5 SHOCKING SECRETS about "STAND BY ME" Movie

Set in the year 1959, Stand By Me is a heartfelt coming-of-age drama.
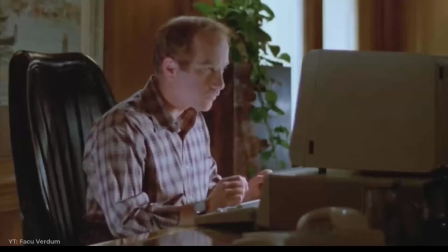6s
After the death of one of his friends, a writer recounts the childhood journey with his friends to find the body of a missing boy.
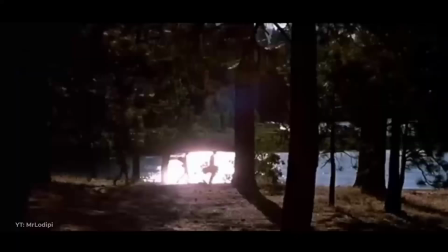13s
Here is our countdown for the top five alleged behind-the-scenes secrets about the making of the 1986 hit movie Stand By Me.
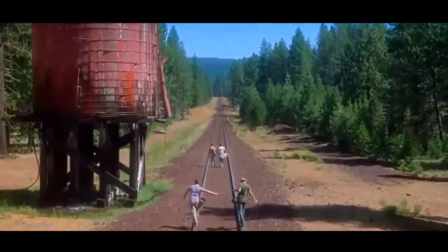21s
And stay tuned to the end for a bonus secret you don't want to miss. Number five.
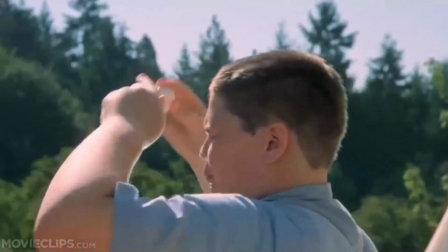28s
Allegedly, Rob Reiner agonized over the pie-eating scene because he was having trouble
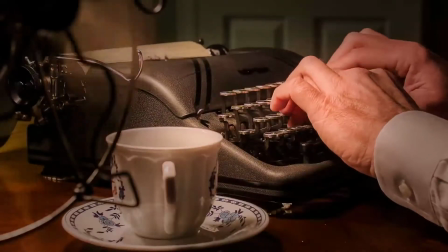33s
trying to envision what the writer Gordy would become and how it would play out as a 12-year-old.
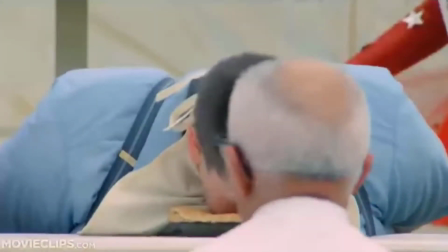38s
Ultimately, in my mind, he became Stephen King, Reiner said.
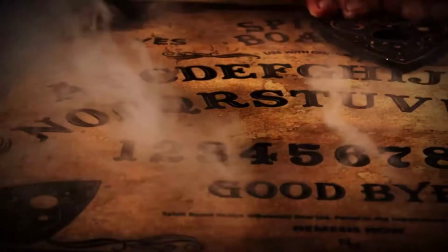41s
And Stephen King is a great storyteller, and most of the stories he tells us are supernatural or there's horror involved.
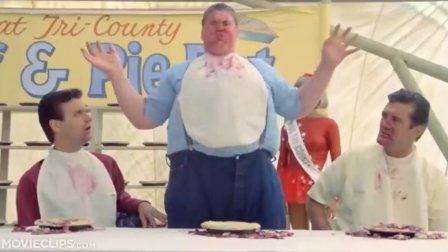49s
Rob Reiner decided to go over the top with it and make it rather cartoonish, the way it would appear in a young boy's mind.
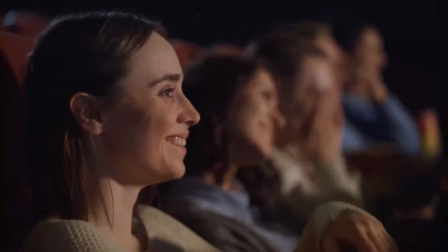55s
According to Reiner, the audience went crazy for it, justifying his decision to leave it in.
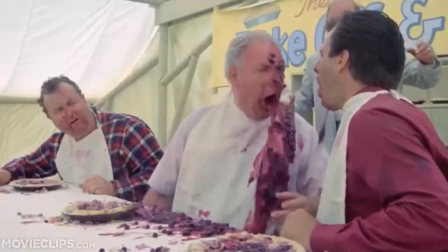61s
And for those of you wondering, the vomit used in the Lardass story was made from cottage cheese and blueberry mix.
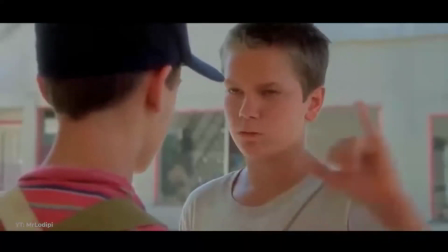70s
Allegedly, River Phoenix lost his virginity during filming.
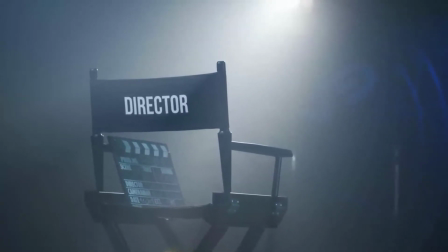74s
Rob Reiner remembered that Phoenix came into work one day with a big smile on his face after spending the night with a family friend.
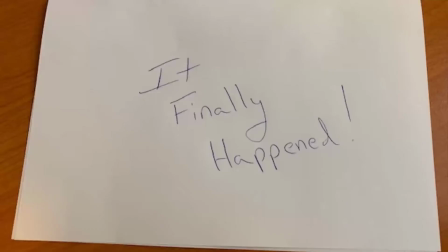80s
He wrote Reiner on a piece of paper. It finally happened. Also allegedly, Corey Feldman drank alcohol,
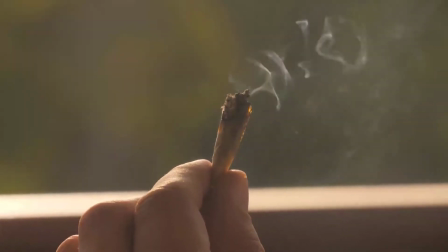87s
kissed a girl off-screen, and smoked pot for the very first time during that fateful summer of 1985.
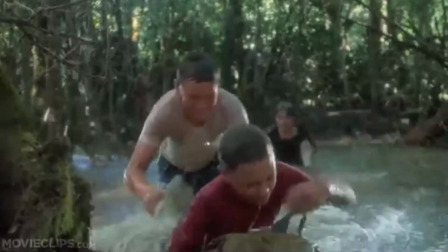94s
Number 3 Allegedly, the pond the boys fall into was a man-made pool because the crew wanted them to be safe and
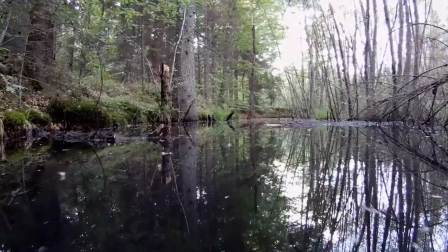102s
secure and did not want to put them in a real pond because they didn't know what would be in it.
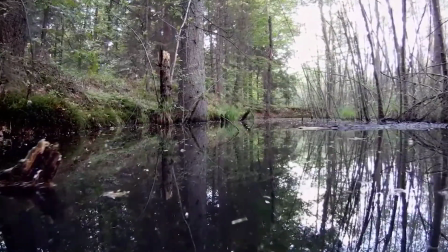107s
However, Corey Feldman stated in an interview that the joke of the whole thing was the pool was built,
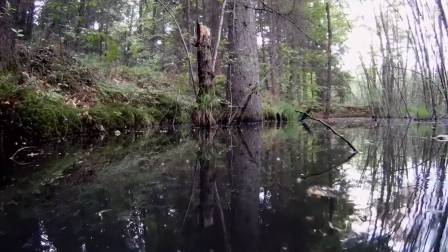113s
buried, and filled with water in the beginning of June, and by the time they got to film the scene,
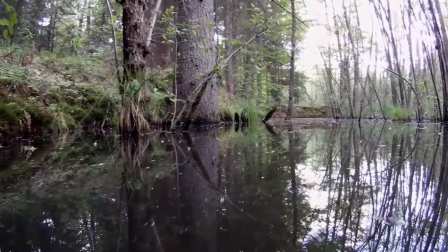117s
it was the end of August, so it had been out in the woods for three months, and they didn't know what was in it anyway.
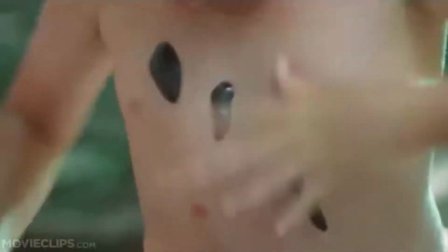124s
Contrary to urban legend, the leeches were fake. They were molded latex, stuck on with rubber cement, which the boys found irritating to their skin.
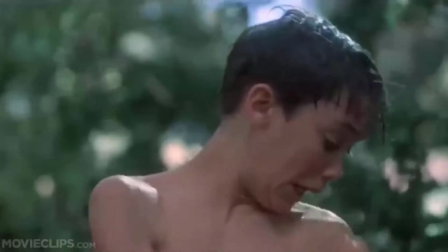132s
Will Wheaton recounted in a 2000 interview that the adhesive with red coloring mixed into it to simulate blood
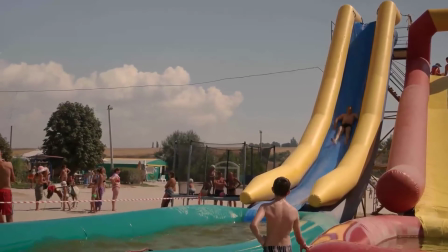139s
caused them to be denied admission to a water slide after the day's filming because it looked like a contagious skin disease.
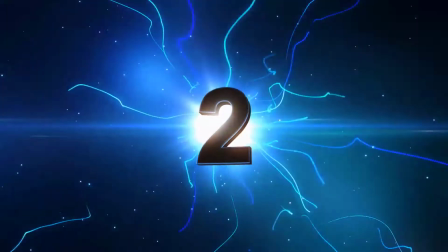148s
Number two.
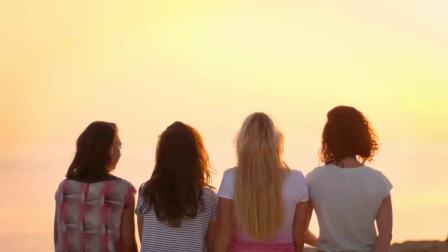149s
The train scene took a full week of shooting, making use of four small adult female stunt doubles with closely chopped hair made it look like the film's protagonist.
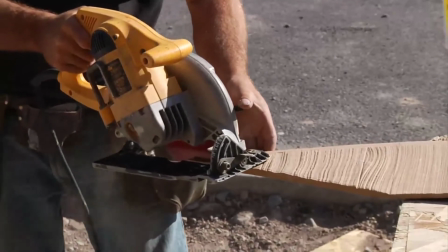157s
Plywood planks were laid across the trussles to provide a safer surface on which the stunt doubles could run In the shot where Gordy and Vern
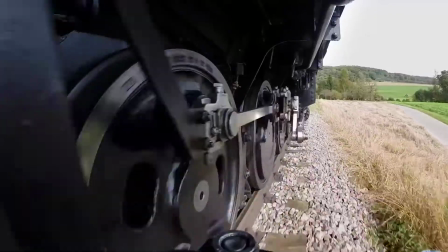165s
were running towards the camera with the train right behind them The train was actually at the far end of the trussles with two actors at the opposite end
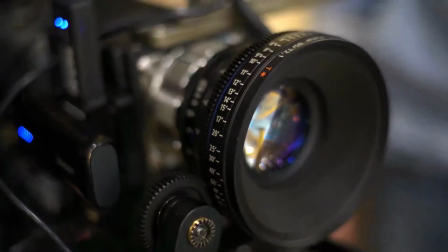173s
The crew used a 600 millimeter long focus lens that when shot at the telephoto
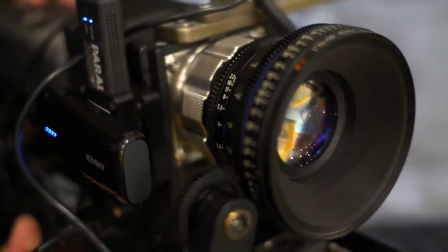178s
end Compressed the image so much that it made it look like the train was right behind them
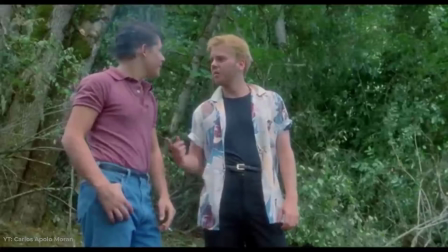183s
Number one Kiefer Sutherland claimed in an interview that in one of the locations of the film,
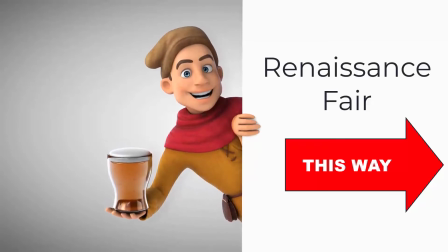190s
a renaissance fair was being held, and the cast and crew attended and bought some cookies.
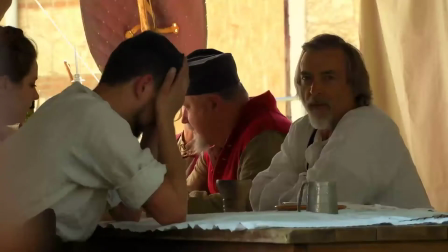195s
Allegedly, the cookies turned out to be pot cookies, and two hours later, the crew found Jerry O'Connell crying and high on cookies somewhere in the park.
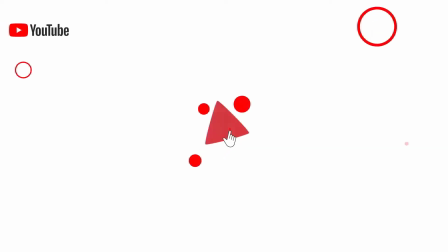205s
Before we reveal our bonus fact,
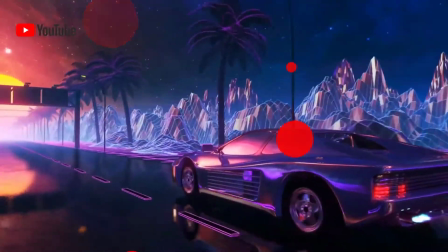207s
please help our channel out by hitting like and subscribe as this greatly helps us out with the YouTube algorithms. and now
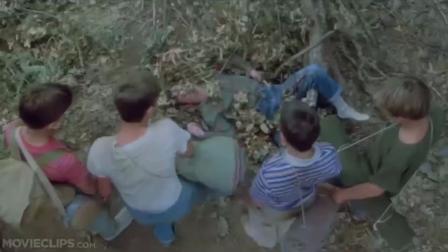214s
our special bonus clip here's our bonus fact the actors weren't
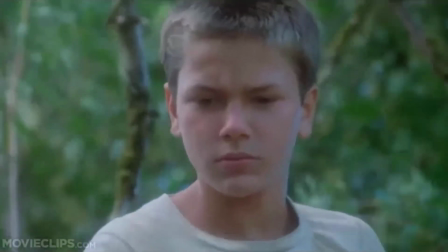219s
allowed to see the body of Ray Brower until they unveiled him on camera this method
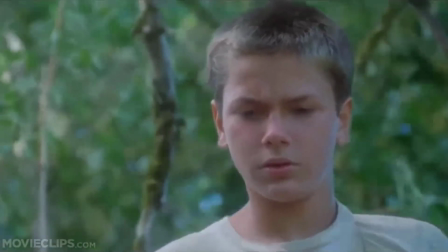224s
was used to unsettle the four boys and gain the best possible reaction if you like this video check out these other videos